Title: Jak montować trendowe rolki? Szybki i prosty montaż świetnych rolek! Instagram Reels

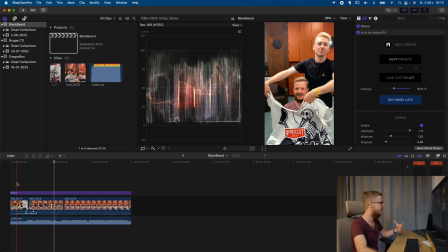8:18 Idea była tutaj taka, żeby pokazać przed i po strzyżeniem, jak ja wyglądam, jak się coś zmieniło i żeby w to fajny, efektowny sposób pokazać.
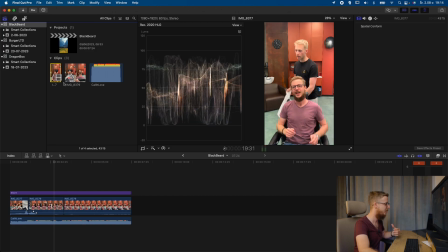8:29 Zabieg jest bardzo prosty, potrzebujemy znowu nagrać dwa ujęcia. Jedno jak sobie siedzę, tu oczywiście było kilka prób.
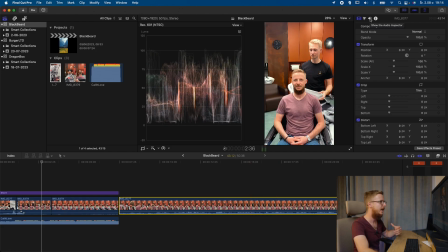8:37 Mało tego, ta rolka jest nagrana iPhone'em, także zobaczcie, że wcale tu nie trzeba iść w niewiadomo jak wysoką jakość. OK, iPhone jest załóżmy telefonem z wysokiej półki, jest drogi, ale taką rolkę zrobicie jakimkolwiek telefonem, który Wam tylko da radę w takim oświetleniu nagrać zadowolającą Was jakość, bo nie ma tu nie wiadomo jakich cudów jeśli chodzi o te przejścia,
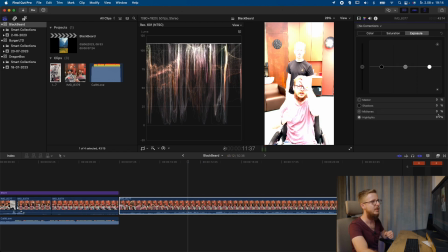8:58 wymagań sprzętowych. Ja potrzebuję tylko, ponieważ iPhone nagrywa to troszkę w inny sposób, tutaj on nam robi trochę takiego S-loga,
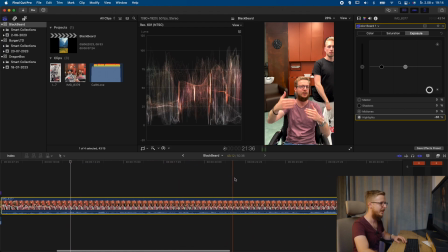9:07 więc ja to sobie najpierw to pierwsze ujęcie zetnę. No i tutaj z Barberem żeśmy ćwiczyli na kilka razy, jak to zrobić.
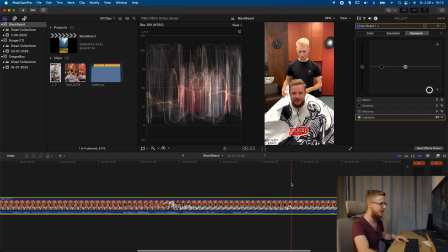9:16 Pierwsze podejście było, zaraz sobie zobaczymy, z tego co pamiętam, to pierwsze podejście nam nie do końca wyszło. O, tu jest świetnie. I zobaczcie, tu utnę, bo ta część, początek był bardzo długi.
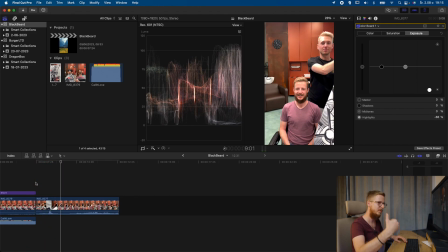9:28 I zobaczcie, cyk, i po całym kadrze to przeszło, znowu zasłoniłem. Więc ja w tym miejscu, mniej więcej tutaj, będę chciał to uciąć, bo dalsza część mnie nie interesuje, no bo dalej jak już on odsłonił ten obiektyw, to ja się nie zmieniłem, jestem dalej przed strzyżeniem. Dobra, i teraz drugie ujęcie, powtarzamy dokładnie ten sam zabieg, tylko już po strzyżeniu.
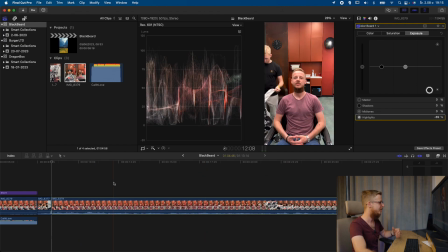9:49 Ja znowu potrzebuję tutaj przyciemnić tą rolkę i szukam sobie znowu, ujęcie jest tak nagrane, cały proces od początku. Tutaj była jeszcze mała po chwilę tu zajmuję, no te ujęcia nie są dość szybkie.
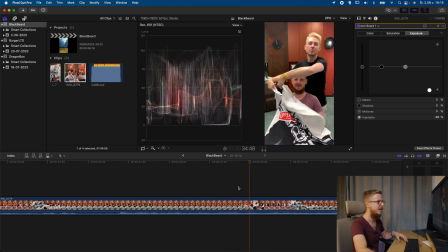10:07 Tu było pierwsze, które chyba nam nie do końca wyszło
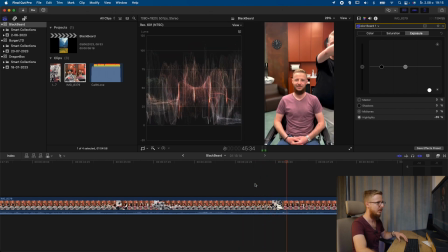10:12 Ja je uznałem, że wtedy sobie jeszcze poprawimy O! I jest pięknie przesłonięty i będzie ten efekt po Czyli ja znowu co robię?
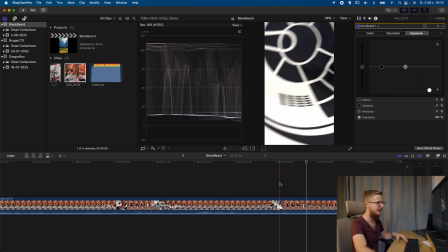10:21 Szukam miejsca, w którym mniej więcej cały kadrys przesłonięty Załóżmy tutaj,
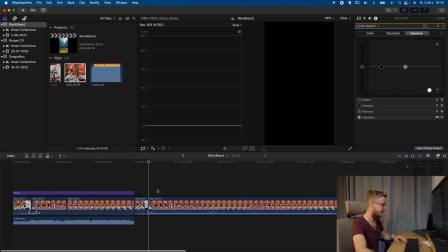10:26 wycinam ten środek Wracamy sobie tu do naszego cięcia No i zobaczmy jak to wygląda
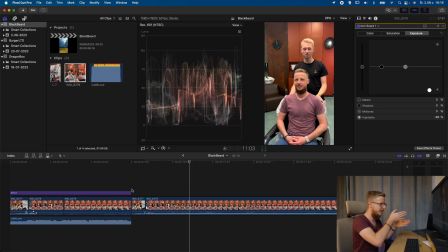10:35 Zobaczcie, to jest kwestia tylko odpowiednich ujęć, odpowiedniego cięcia i tu nie ma żadnych efektów specjalnych. Montaż tego jest tak prosty, tylko musimy sobie odpowiednio nagrać ujęcia przed. Musimy sobie po prostu tą rolkę dobrze zaplanować, ten film, który będziemy chcieli zrealizować. Pokażę Wam to jeszcze raz.
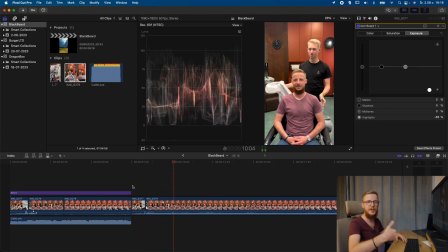10:54 Pierwsze ujęcie i w tym momencie wchodzi drugie, które nagraliśmy po strzyżeniu.
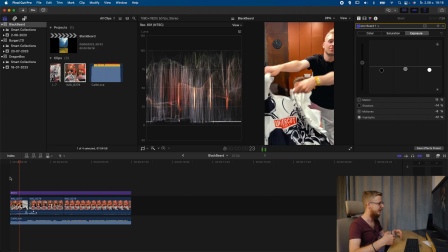11:00 Tu roboczo to wrzuciłem, cały projekt rolki, zobaczcie, jest tak banalny, że to są dosłownie dwa ujęcia Ja tu jeszcze przyciąłem,
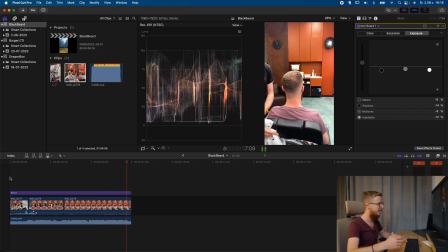11:07 żeby była prezentacja fryzury dookoła, jak to wygląda, żeby to nie trwało też za długo I to jest koniec rolki Jedno przejście, bardzo prosty efekt, a robi to naprawdę wrażenie i takie materiały na Instagramie się fajnie klikają Zwróćcie uwagę, że montowanie efektownych rolek wcale nie jest trudne, kwestia odpowiedniego podejścia Nie musimy mieć wcale zaawansowanych narzędzi, tylko trzeba odpowiednio wykorzystać efekty wizualne, w jaki sposób to zrobić, żeby widz nie do końca wiedział, co tam się stało, a przede wszystkim, żeby zrobiło to na nim ogromne wrażenie. No i myślę, że to tyle. Jeśli macie jakieś pytania, to zapraszam Was do sekcji komentarzy. Jeśli chcielibyście zobaczyć, w jakim programie za darmo zmontować rolki, to odsyłam Was do filmów u mnie na kanale. Są takie poradniki, są też poradniki w jaki sposób pobierać muzykę z Instagrama i wrzucać do swoich rolek, aby montować w zewnętrznych aplikacjach i wszystko działało tak jak należy. No i co? Zostawcie łapkę w górę, subskrypcję, dzwoneczek, a my widzimy się bądź słyszymy w kolejnym materiale. Trzymajcie się, hej!